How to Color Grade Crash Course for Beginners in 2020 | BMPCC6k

I want to dip our blacks. Not by much. Just like I said, ever so slightly.
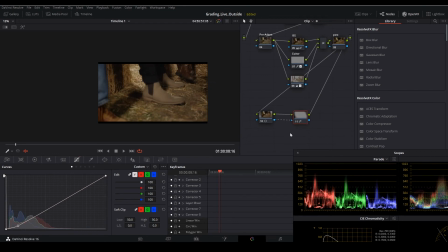Okay. In fact, we can come in here. With a little bit more.
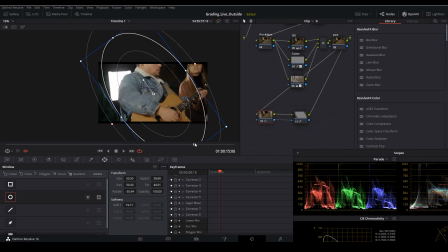Yeah, there we go. Now she's still in the shot, but now psychologically our brains will have a little bit more attention to Sean. And I mean, you're already going to have attention to him because we start on his shoes, we go up his pants leg, we go to his guitar.
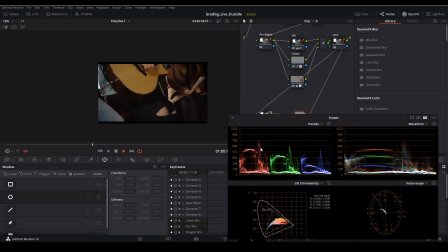So that works out. Paying attention to my scopes, we're getting the color scheme that we want.
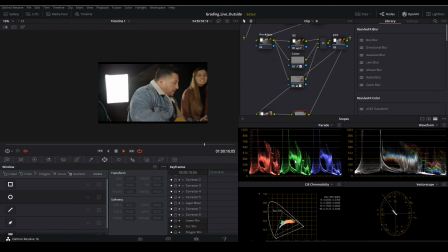We're keeping the reds a little bit higher for the warmth. We have the greens there to keep the warmth from getting out of control and keeping it in the yellows.
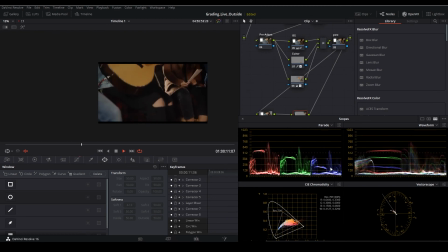And we have blues to make sure it doesn't go out of white balance, right? Shot's looking really good. This is a really simple grade.
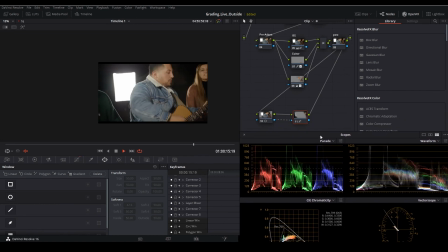That's why I picked it for this video.
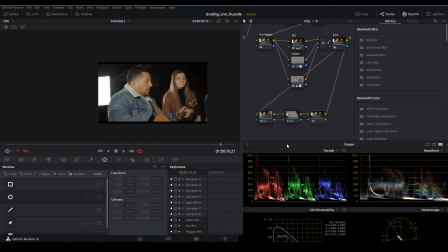Next thing I want to do is I want to take away some of the motion blurring that we did earlier by just adding a little bit of sharpness. And I'm talking little, but like that much right there.
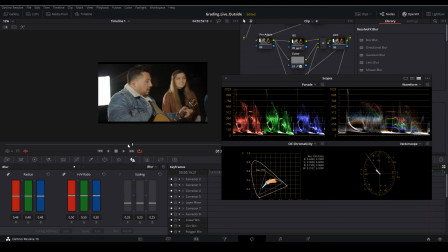You'll notice that we, without making any of like dramatic changes, we're not out of Rec 709 safe anymore, which is good.
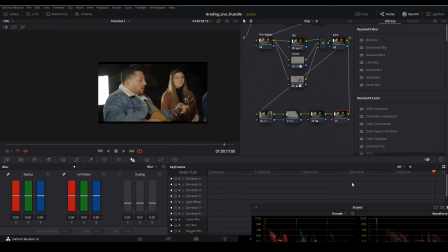We might have a couple that pop out. So to ensure that we don't go crazy here, and let's call this sharpen. Call this vignette. Make sure that we don't go too crazy here. I'm going to come up here to my OpenFX library and I'm going to type in gamut for gamut limiter.
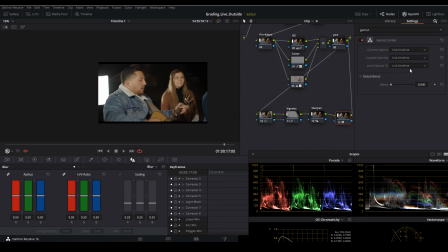I'm just going to add that there. For current gamut, we can leave it, but I want to limit the gamut to Rec 709.
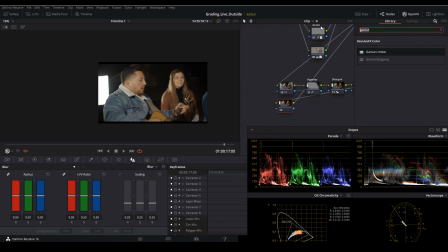Create another node here, and let's start our final adjustments. Come up to our OpenFX, and I want to add some grain, film grain. Now, I can tell you I shot on a 35 millimeter. This is pretty close to 35 millimeter on a Super 35.
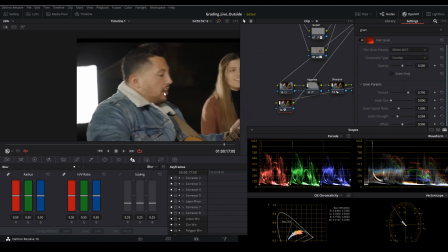So let's use 35 millimeter 400T. Zoom in all the way here so you can see what's going on.
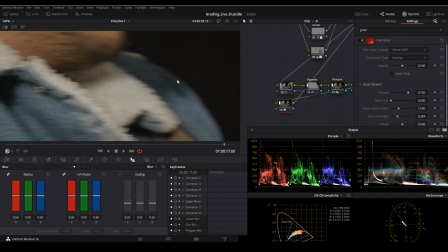And this is, we'll use the guitar.
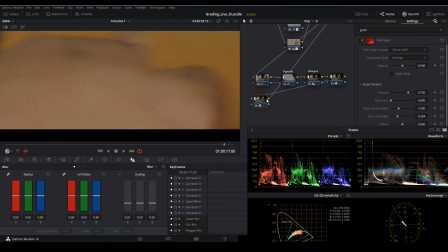And this is just going to add that little bit of destruction that you need to your shot to make it look a little bit more natural and what we actually enjoy looking at. We increase the grain strength. And I'm going to do like a very little noise here.
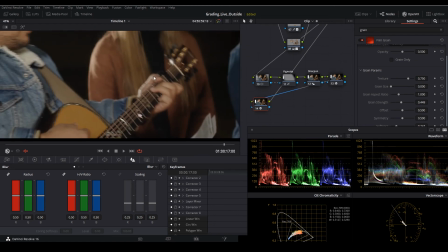This is a 4K shot, so it's not necessary to go to town on the noise and the grain.
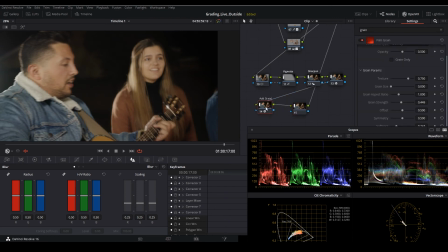Do one last node here, and this is our final adjustment node.
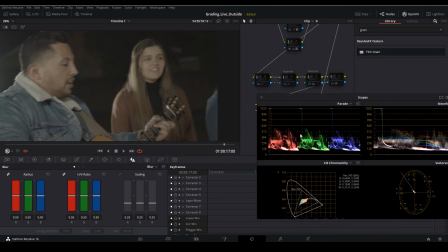And let's take a look here. So we started in flat. As you can see, a lot of our colors and our values are in our low mids and our bright blacks, essentially.
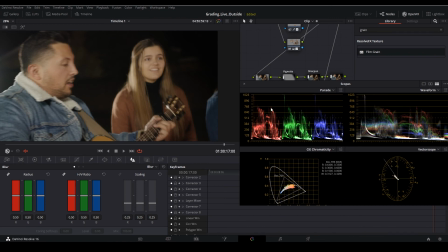And then we just stretched those out, but we stayed safe. You know, we're not really too bright.
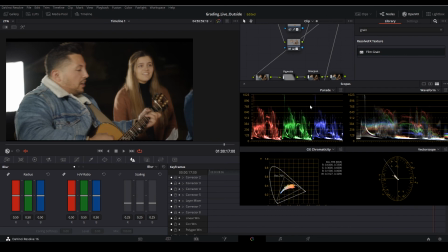This isn't a daytime shot, so we don't want to be living up here. This is also not like a shot where it's super dark, like a scary thriller scene, a horror movie.
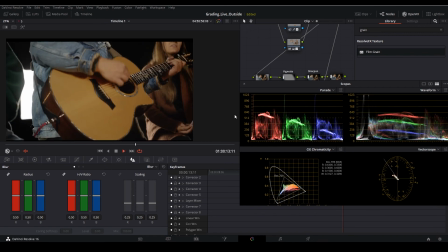So we're not living in the super darks either. So we have a nice balance. We're actually really white balanced.
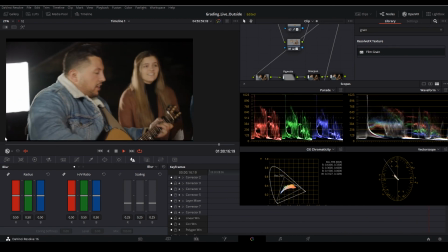Remember how I said the greens will start to push a little bit, and they do right here. But it's also because the gentleman here is wearing a green jacket, so keep in mind of that.
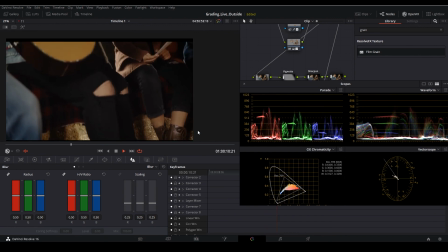These are very yellow, so the greens and the reds will push.
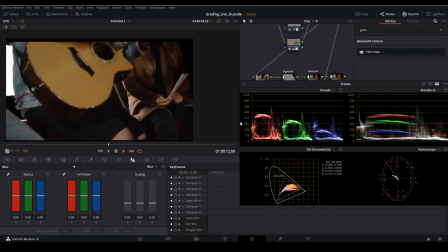The guitar looks pretty good.
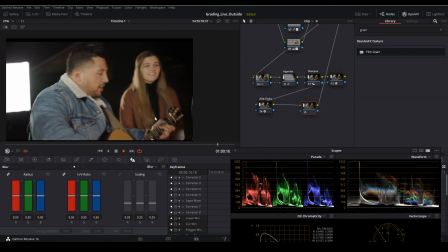And that's how I'll do a quick and simple grade for a live shot outside for, in this case, for Christmas.
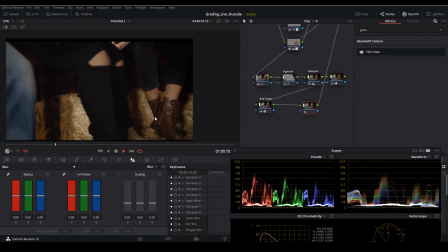In the next video, I'm going to do this shot again, but we're going to start pushing it into the style,
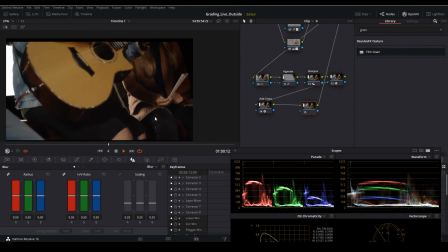where we can maybe do a little bit of a snowfall feel, maybe add some haze,
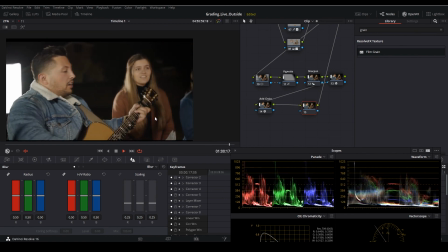and try and add a little bit more depth to this shot. But honestly, for all intents and purposes, this shot is ready to go for the client if they so choose to use it.
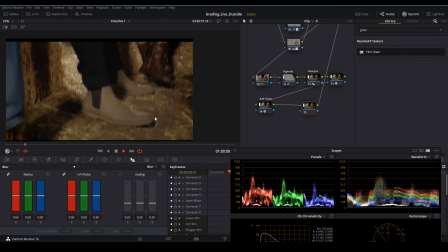And so if you like this video, please be sure to let me know in the comments below. If you like what you saw, guys, explore the channel.
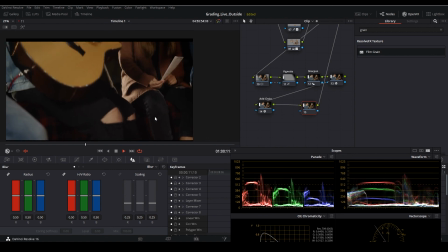Feel free to subscribe. Hit that bell icon so you know when new videos go live, and I'll see you in the next video.